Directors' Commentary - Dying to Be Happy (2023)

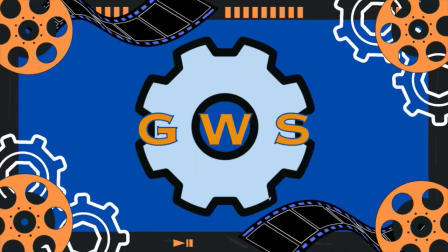0:00 How's it going everybody? My name is Jack Brooks, and I'm also here with Russell and Casey.
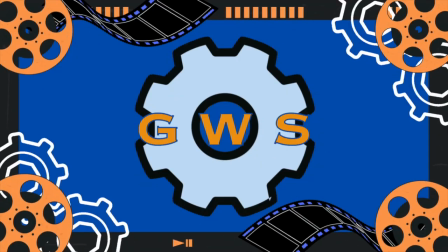0:06 So, right, Russell is the writer of Dying to be Happy, as well as the executive producer, and Casey is the assistant director and the casting agent and the set coordinator.
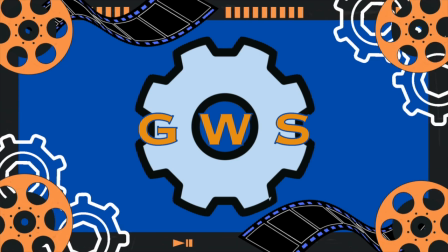0:18 I am the director of The Ordinary Man and the not-so-good woman. That's an inside joke, you'll hear about what that is in a minute, But right now we are watching the award-winning short film,
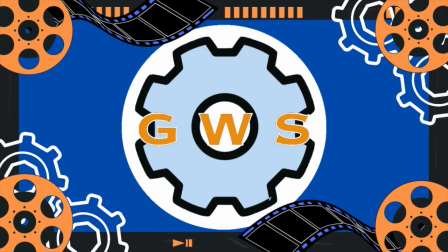0:30 Dying to be Happy, which is soon to be played this evening. It probably won't be this evening as you're watching this, but it will be, yeah.
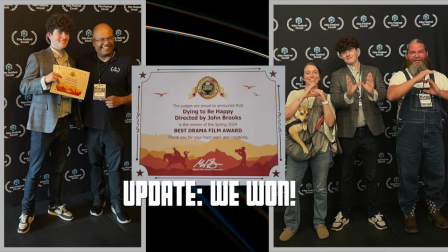0:40 Texas Short Film Festival 2024, spring. And we're also here with Rue. Oh, you might hear him in the background. You might hear him in the background. He's a little mutt, a little service mutt.
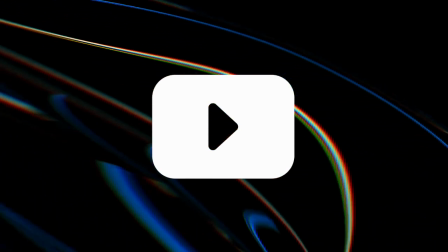0:51 But we're going to watch Dying to be Happy, all right? So clickety-clack. Let's do it. are cracked so we start off with uh the the cog
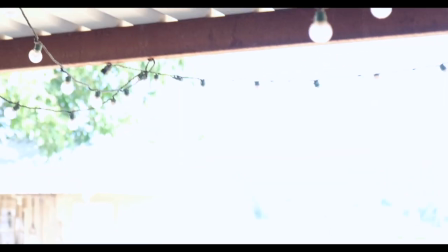1:00 logo which has changed drastically i finally remodeled the logo and we get to see
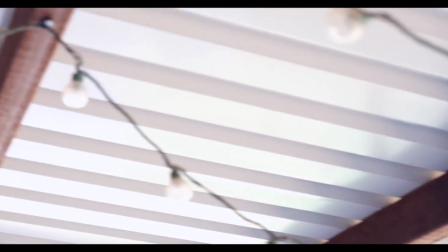1:06 who's freaking back porch that would be mine that's your back porch and
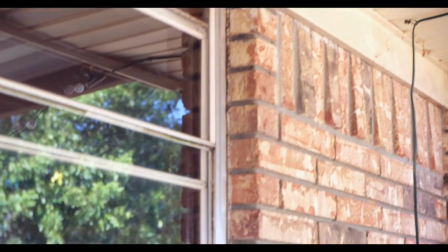1:11 we get the unfocused uh little light fixtures but that's not really the
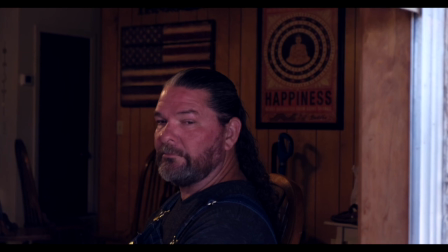1:17 focal point that we want to focus on we're going to focus on the sad little man right next to the happiness poster
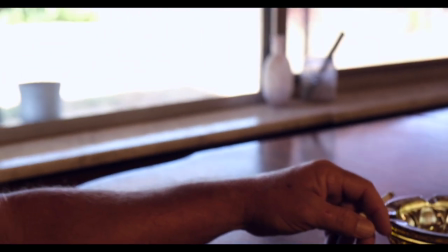1:25 Does he look sad? You're definitely contemplating Contemplating, that's the word Contemplating
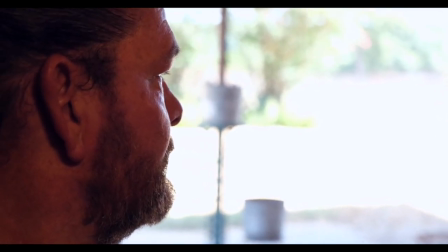1:32 It's okay, Rue, just Russell It's just your daddy So a common motif
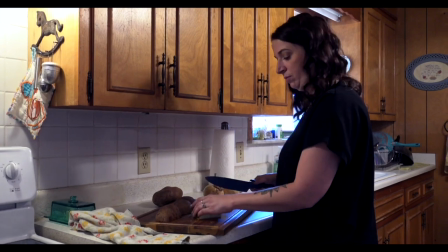1:39 you will see throughout the, well definitely this scene when they're
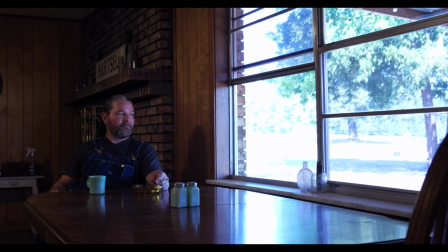1:44 Russ and Casey are talking to one another the window is overexposed as to sort of
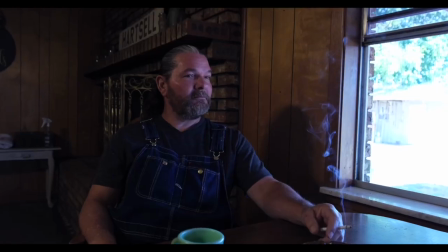1:51 you know demonstrate this this passing on you know it's about life it's about life and death and it's about heaven and it's
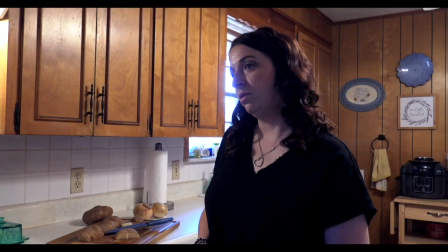1:56 about memories so it's it's about that that window into the afterlife the
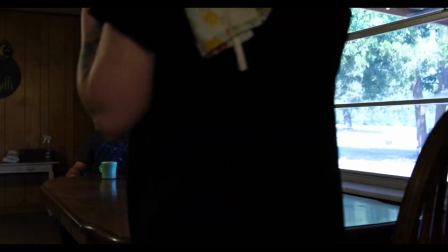2:01 window into into memories that's awesome big uh and
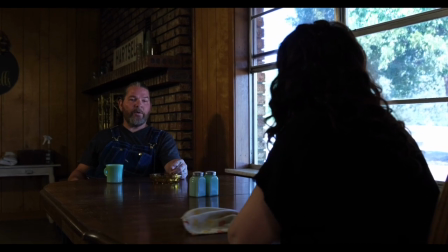2:07 uh you know it's really just any outside scene and
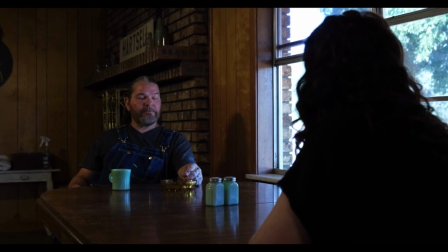2:12 you know the current the present you know the present era of
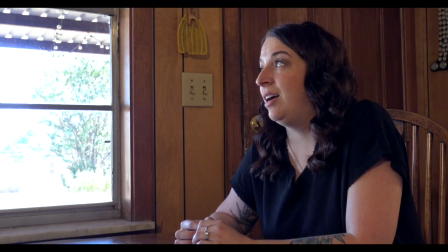2:17 this film like you know when it's just older Russell all the exterior you know
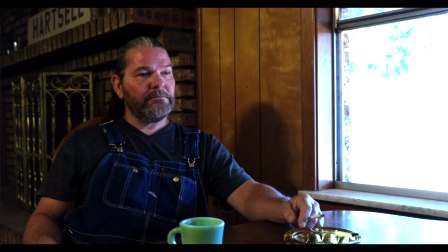2:22 the exterior sets are super overexposed like in the window and when he's
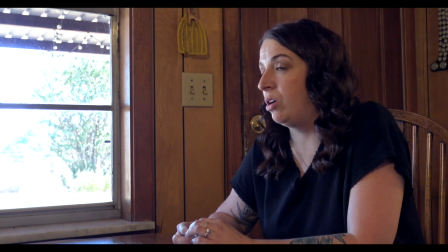2:27 outside later and I like I like the fact that you got the way the light is yeah the inside looks dark yes because there's a darkness yeah there is side to this and they're both wearing and
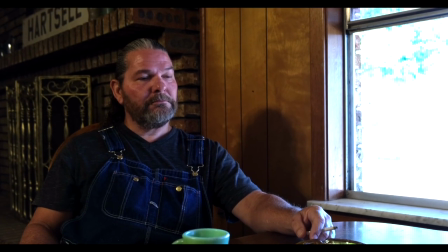2:40 you know the waitress you're both wearing black you're both wearing dark and later on it'll make sense yeah that's nice is Is that the same shirt you're wearing right now?
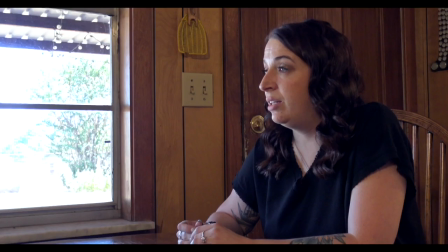2:48 Yeah, I'm wearing that same shirt. His wardrobe is very limited. Where's nothing but overalls.
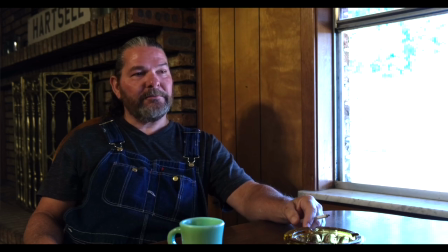2:56 Yes, what you are seeing of Russ is who he is. That's just Russell. We've worn nothing but overalls for the past probably 15 years. Not quite 15. Somewhere in there.
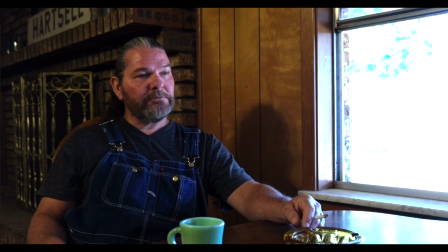3:10 Now, Dottie's character, he does not have an Aunt Dottie, but Dottie does own Spatter Dock which is a real person and she actually owns Spatter Dock which is also a real location located within the town of Uncertain,
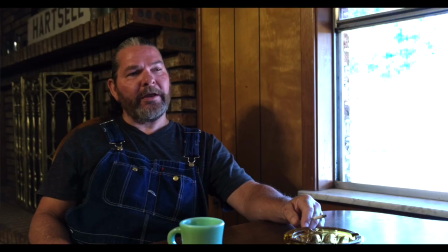3:26 Texas. On a little place called Taylor Island. A little place called Taylor Island.
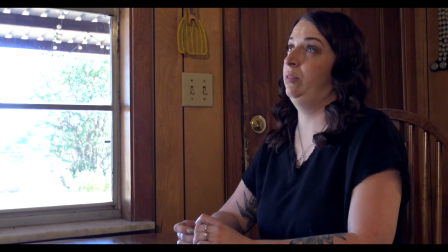3:32 And Spatter Docks are the big lily pads.